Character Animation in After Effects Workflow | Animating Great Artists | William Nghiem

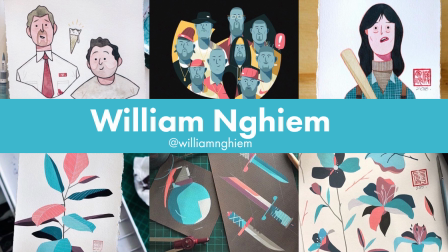12s
William Niamh is an illustrator and designer in Sydney. His work has inspired me for years and I think he is one of the most underrated artists.
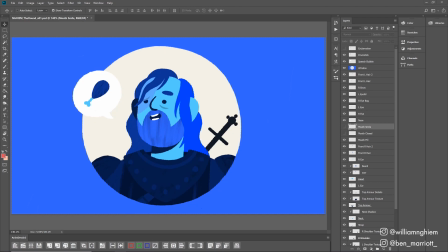19s
His work is stunning. He gave me this beautifully layered photoshop portrait of the Hound from Game of Thrones demanding some chicken and I imported this file straight into After Effects because William has so kindly separated each element onto a new layer.
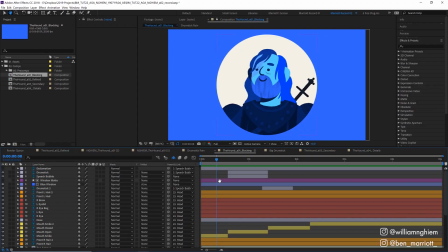31s
After importing I parented the hair and the facial features to the head,
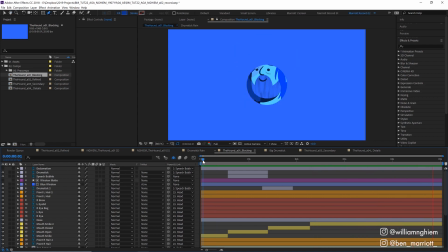34s
then parented the head and the armor to the body and then I roughly blocked in the sequence with few position keyframes and just swapped out the different mouth options to get the expressions and timing right. When you're first doing the blocking just think about it as the bare minimum of animation to get the story across.
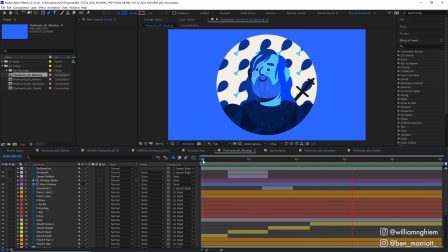48s
I'm not worried about specific details of how things bounce and move and react to each other, I'm just focused on the overall timing to get the story across.
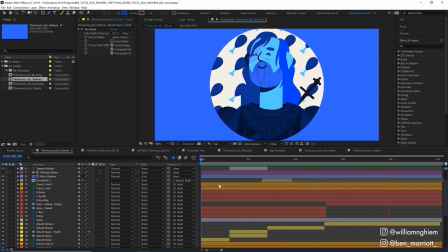55s
After the blocking is done we move on to refining the primary animation. In this case it was the head movement, the chicken falling and the facial expressions. I focus primarily on getting the easing correct for these movements this little bounce at the beginning where it pops up i'm going to select those keyframes
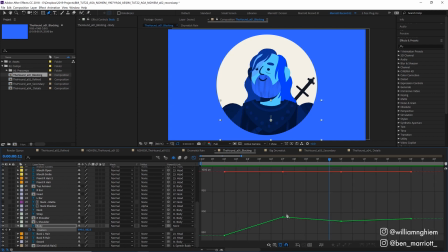70s
and jump into the graph editor and then i'm going to separate the x and y position values by clicking down here because we're only dealing with an up and down animation and nothing side to side just focusing on the y position is going to make this a lot clearer so i'm going to delete the
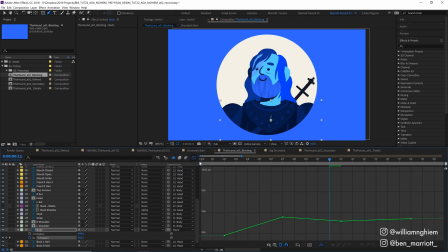84s
x position keyframes select the y ones and then go back into the graph editor here i'm going to select them and add some easing by clicking this easy ease button down here which will add these bezier handles and let's fit all graphs to view. I want him to fall fast at the start so I'm going to move this handle up here and from here there's a lot of fiddling and adjusting to get this bounce right.
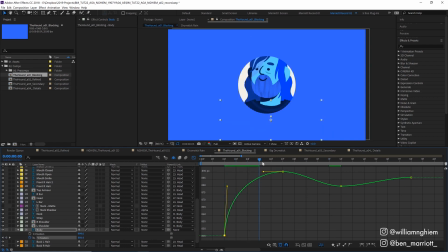102s
He needs to fall fast, bounce up a little and then settle into his final position.
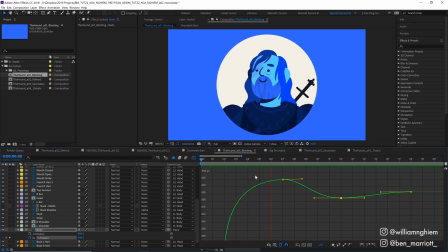110s
Once I was happy with it I applied that same process to him being struck by the chicken.
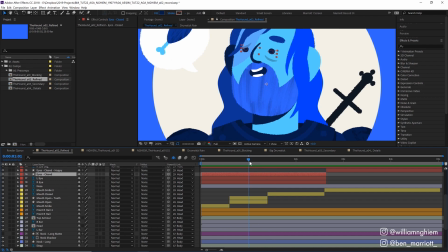114s
I added some more expression to his face by creating this closed eye shape and switching from an open eye to a closed eye when he gets hit by the chicken and at the start when falls down and races up. I switched between the two of them by creating some keyframes on the opacity property at 0 and 100% and turned them into hold keyframes by right clicking and selecting toggle hold keyframes,
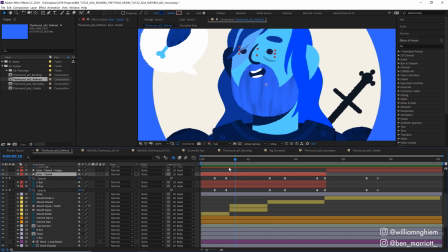132s
which means they will hold their value until the next keyframe so there's no in-betweens, they're either on or they're off.
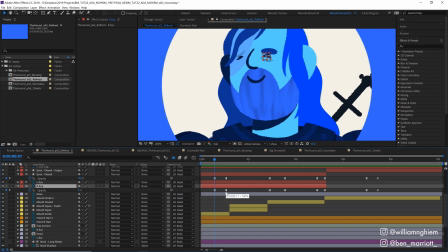137s
And I applied the same ones to the open eye layers, but in reverse, so when the eyes close to 100%, the eyes open to 0%.
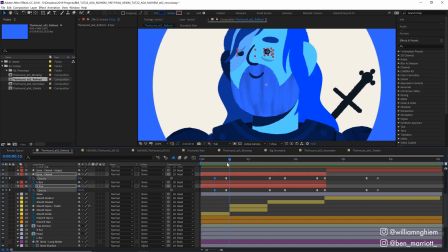144s
So as long as these keyframes line up, there will never be an overlap of two eyes visible on screen at the same time.
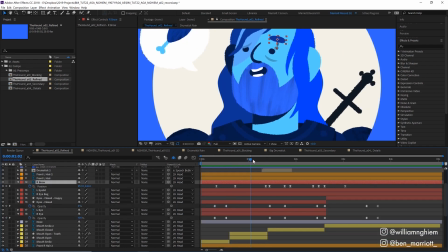149s
I also paired this with an eyebrow movement, that just moves downward in position when the eyes closes and then up when it opens.
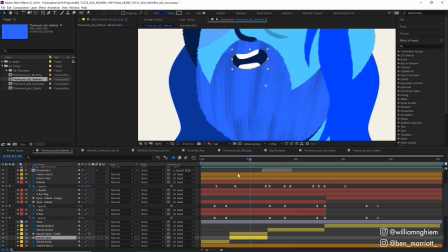155s
I also recreated this open mouth shape using shape layers, one for the mouth and then this one for the teeth, and then used the set matte effect to limit its visibility to the open mouth while I animated its path properties to open slightly. I much prefer to recreate assets with shape layers and animating their paths rather than using puppet pins or mesh
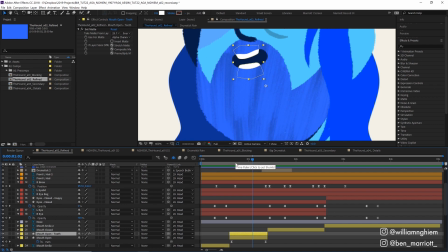173s
warps on raster elements because I find those a bit too limiting and unpredictable even if they can be quicker and easier.
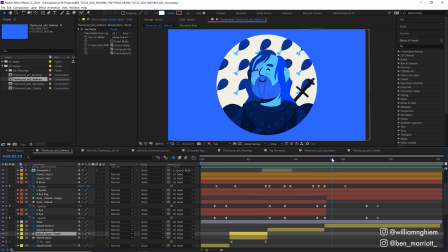179s
At the end here I animated the head moving up slightly as he smiles in delight as the chicken is raining down as if raising it in triumph. When I first did this I moved the head a little too high but then I thought you know what it's actually pretty funny and unexpected that his head would just fly off like that stretching his neck out and little moments like that what I love about animation.
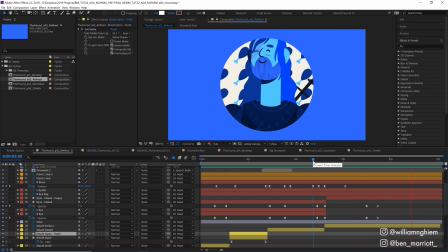198s
Something completely unrealistic and exaggerated that are just fun and dumb. So I ran with it I upgraded him to an extended neck and and drew some extensions to his hair with shape layers.
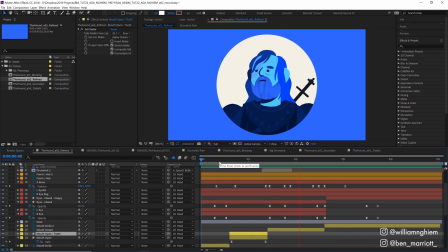208s
After I was happy with this refined primary animation, I moved on to the secondary animation.
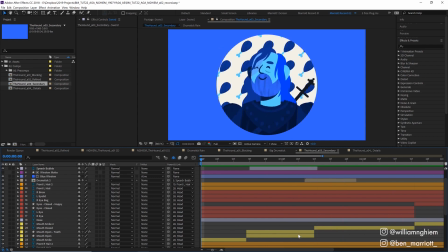213s
Here I animated the elements to move in addition to the primary movement, like his hair flopping and his armour moving in reaction to his bounce being hit by the chicken.
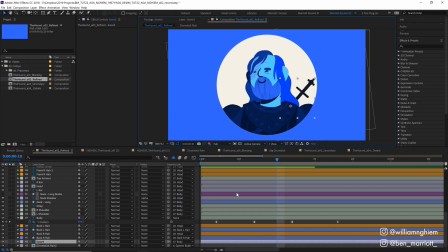221s
My method for doing this is to find the property you're animating, here we'll do the rotation of the sword, and find the property that it will be reacting to, in this case the Y position of the body as it bounces down. And like when a car suddenly breaks and everything inside it will continue to move forward because still has that full momentum. Our sword is going to continue to move and rotate even as his body is finished bouncing.
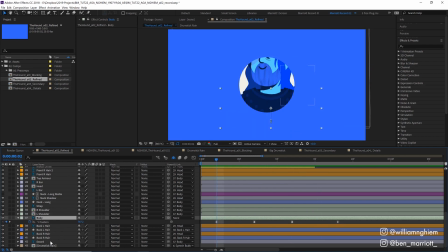241s
So using these four Y position keyframes as a guide I'm going to open rotation property on my sword with R and add
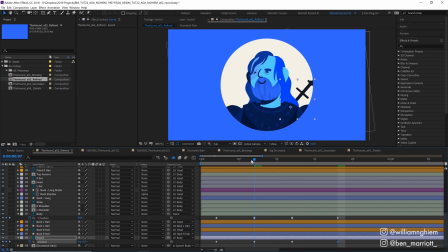247s
keyframes to all of the same positions on my timeline and from there adjust the rotation of the sword in the way that it should react.
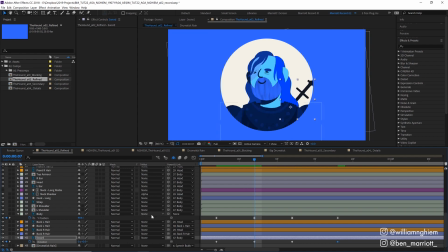254s
Here when the body is at its lowest there will still be some momentum pulling the sword down so let's drag our rotation over slightly so it leans forward more than the body and then as he rises up our sword will overshoot a bit and rise up a little bit higher than it was before, and then settle into its final position that we've already keyframed.
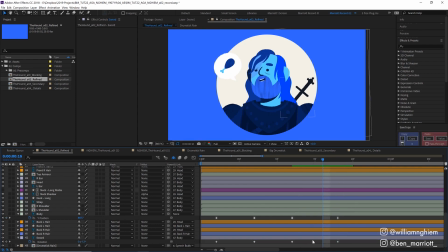271s
I'm going to use the very handy plugin called Ease Copy to copy these keyframes from the body and apply them to the sword. So I'm going to select these keyframes, select Copy, select the keyframes on our sword, and click Paste. This plugin is completely free. It means that we don't have to go into our graph editor and try to match the easings of the Y position of our body exactly.
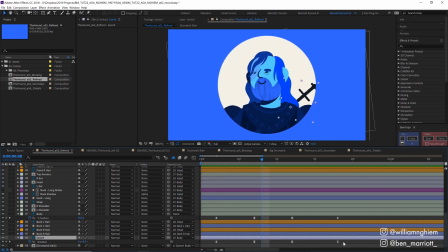291s
Now we've got our sword reacting, that looks pretty good. But because this motion will be slightly delayed, we can select these keyframes and just drag them over one frame. We could do two if you like, and that'll just give a bit more of a realistic motion. Then we move on to the final details.
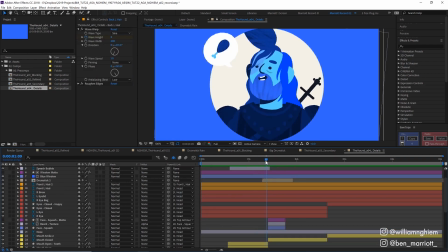304s
In this final pass, I added this squashed beard shape here, added some roughening edges to the shape layers to match William's illustrations with a rough Photoshop brush, and then added some extra wave warping to the hair here at the end. For any smears or moments where there's an element really distorted,
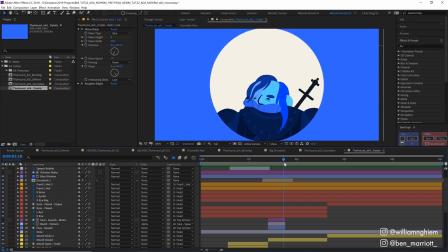319s
I find it easiest to just redraw it with a shape layer. it's normally only a few frames and requires very little animation.
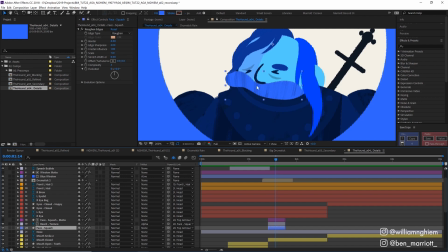325s
So for this squashed beard for these few frames I just drew this blob with a shape layer and parented it to this top armor layer.
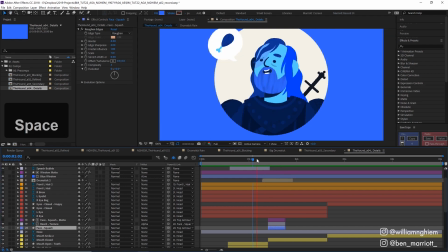332s
It doesn't have to be super realistic or detailed because we've taken the time to get the movement and the anticipation right on the head where it's easing and pushes down we know that it's the head being squashed so we don't have to do much more to sell that animation.
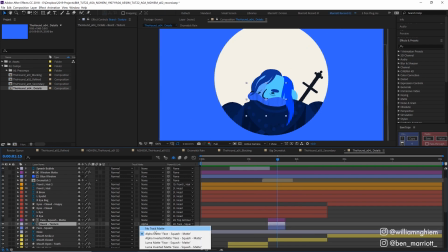344s
And to get this paint texture here I just stole this layer from the existing beard layer and then applied it an alpha matte to this blob shape.
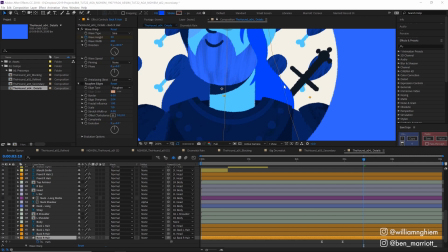351s
And because I'd recreated a few elements with shape layers, a lot of the animation had these really smooth lines like this back right hair here. So to get them to match the roughness of the Photoshop brush that William had used, I added the rough and edges effect. I changed the scale down pretty low to 11 and the complexity to 3, but really I just played around with these settings until I got something that would match it approximately.
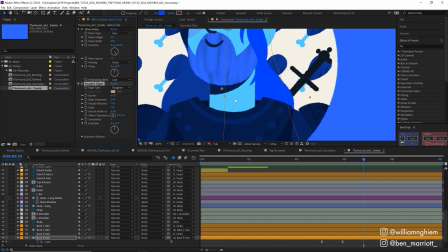371s
I feel like it was in the same design language that the rest of the illustration was in. There's also a cheeky wave warp effect on all the hair at the end here.
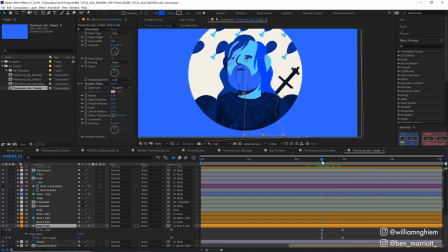378s
For these shape layers that I used to extend out his hair. The first thing I did was to animate the path of this hair property here. So it goes from being wavy on the right here to a few frames later being straight. Then I added the wave warp effect and during that same process with those key frames I animated its amount going from zero to 30.
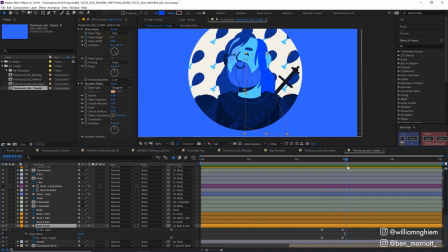396s
So it goes from a static wave shape to a straight edge shape that's animating in a wave and this all happens while the head is making a little bobbing motion so that movement masks that transition fairly well.
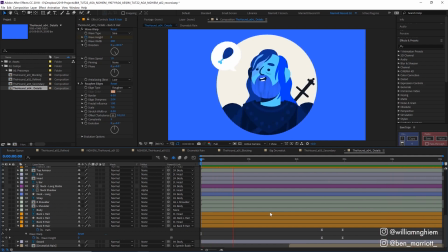407s
Animating in stages like this with blocking, primary motion, secondary motion and details is important because it can get messy if you don't have a structured workflow or process.
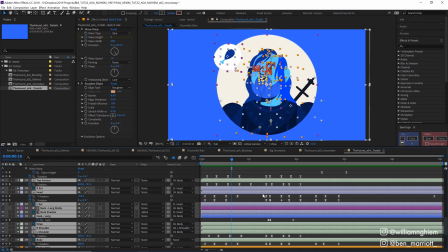416s
In this final details comp you can see I've got a lot and a lot of keyframes all reacting to each other and looking at it now it looks
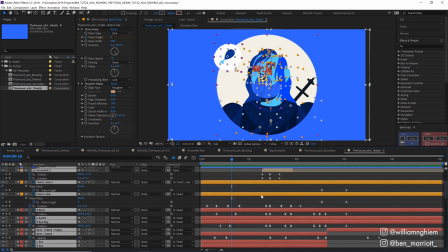423s
like it's a bit messy but everything is really reacting to something that was animated beforehand in a waterfall process step after step.
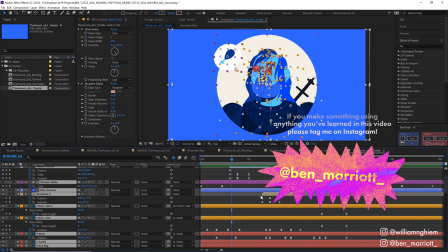430s
Although we all just want to dive in and animate our favourite section first. Having the structure helps keep the project on track and makes the process much smoother.